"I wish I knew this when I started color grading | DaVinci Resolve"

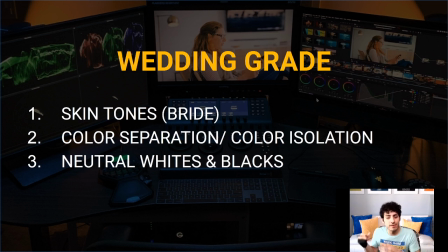(4:14)
Girl is mostly wearing white. The dude is wearing a tux, which is mostly black. So you want to make sure when you get your white and black points right, everything is going to look right at the money and where it's supposed to be. Okay. So these things are essential. And this homework is very important because then it's going to make your job a lot easier when you start attacking it.
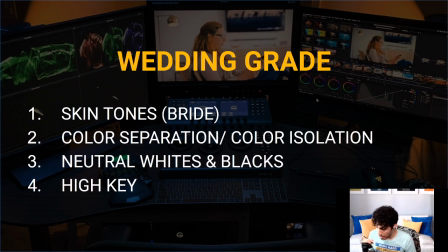(4:34)
Okay. Then let's talk about high key. High key is a big one. High key is basically that, high-end fashion look that you see where, it's really up there. It's like ETTR, exposed to the right.
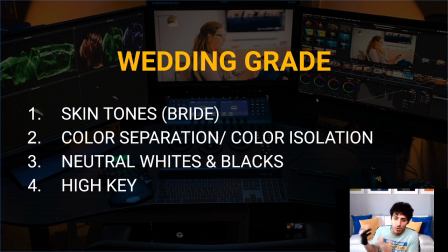(4:48)
It's like almost sitting at that cusp where it's almost blown out, but it's not, and when you add that look, you get rid of all the blemishes and imperfections in the skin, and that's what they want. People want to look perfect on their, only day, their best day, in their entire life.
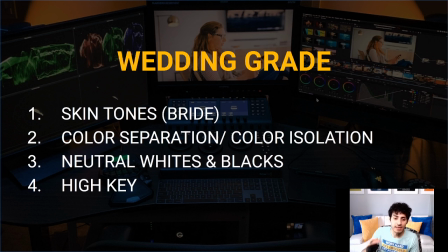(5:07)
Like on their wedding day, they just want it to be a picture perfect every frame. Okay. And high key can get you there. You got to make it look dreamy. That kind of goes hand in hand. High key and dreamy are right there. Dreamy will come from using pro mist filters if you're, on the shooting end,
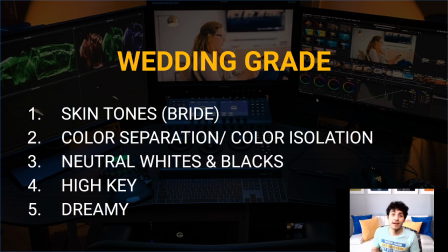(5:25)
and then adding glow and these really nice effects to have gentle roll offs and give it that dreamy feel. Like, again, smoothing the skin even more. With 4K, 6K, 8K cameras, everything is overly sharpened.
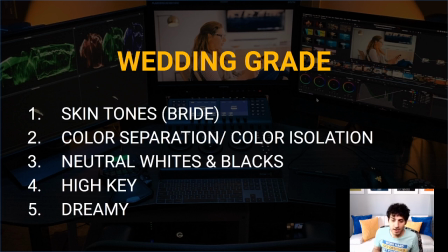(5:41)
So you have to make sure that you still have, like, try to have a backup plan to, like, cover up the wrinkles and things like that. And, the tricks that I'm going to show you that can help you do that. So let's just jump into this grade that I recently turned in.
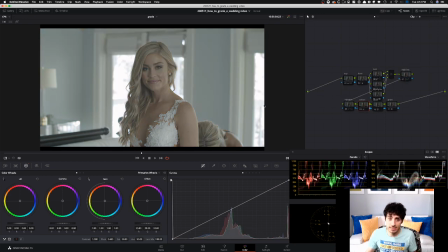(5:56)
So I'm going to turn all of this off and then go one by one and show you what's happening. So this is our log shot in Blackmagic.
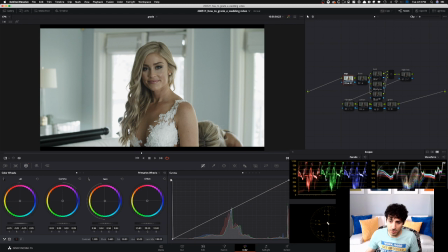(6:03)
I start off with my contrast. So I do a basic contrast and, get everything in the ballpark. Then I do my base, and, like, look at the base is where what I talked about, skin tones. So here I just use my lift gamma gain to really get everything in the ballpark in this node, okay?
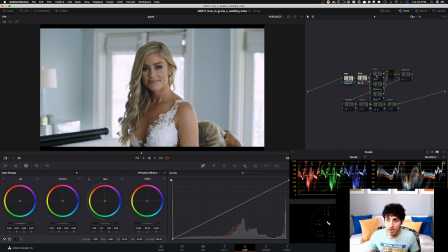(6:21)
And then once I was there, I went in and started working on the look. Now, there wasn't, like, basically now what I'm doing is just look at that, like my lift gamma gain, how much I'm pushing to create this color separation that I was talking about.
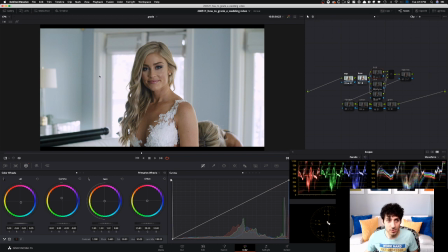(6:40)
And you can see the separation right here. Like, this is, the window pane is, like, kind of blending in with everything here with this blue. But then as soon as I do that, like, look at the difference, right? Now we're setting it apart. Like, same thing with lamp and the blue in the back on the wall.
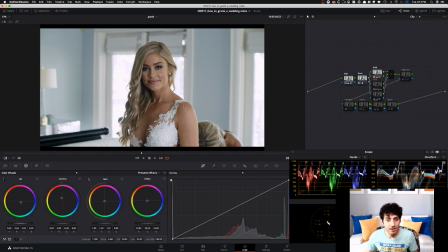(6:58)
Okay, we're setting her apart, like her clothes, like how there's a little blue that's happening here, the little teal that's in her dress embedded. And then once I corrected it, now you get the pure white.
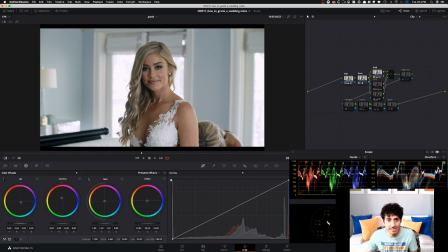(7:14)
And then look at the difference in her skin too, how much more her skin is just, more pronounced and in your face. Okay. And then we went in and used some hue versus options. I'm going to undo that. Hue versus options to just add some saturation in the reds.
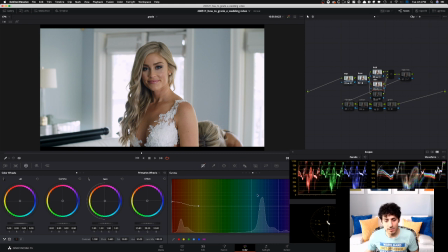(7:31)
And then went under my hue versus luminance and lifted it a little bit to kind of, again, working on that, perfecting the skin tone and just, like, really make it pop and have that be the center,
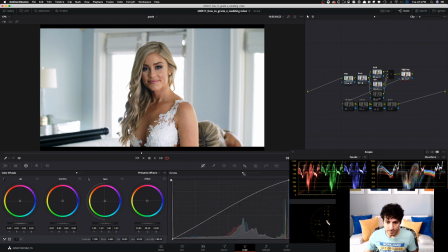(7:42)
of this entire frame. Then went with the high key look. And that is created with my editable splines in my RGB curves. And that really just gave it that thing that I'm talking about, that, like, X factor.
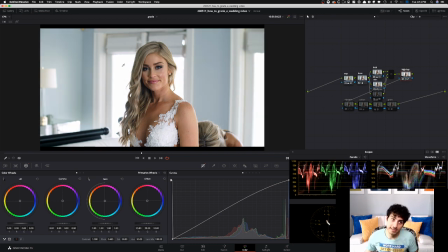(7:57)
Now you might think that, dude, you blew out the freaking highlights, and we recover that in this node right here. That's our highlights. So we go back, we grab it by using my qualifiers, just a Luma qualifier. If I hit Shift H, you can see what I'm grabbing. And then all the problematic areas we were able to pull back, like even the detail right here.
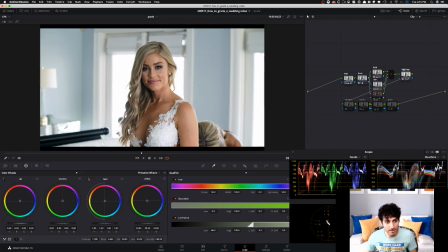(8:16)
Like, this is after, this is before. Nothing, we lost everything, we brought that back, okay?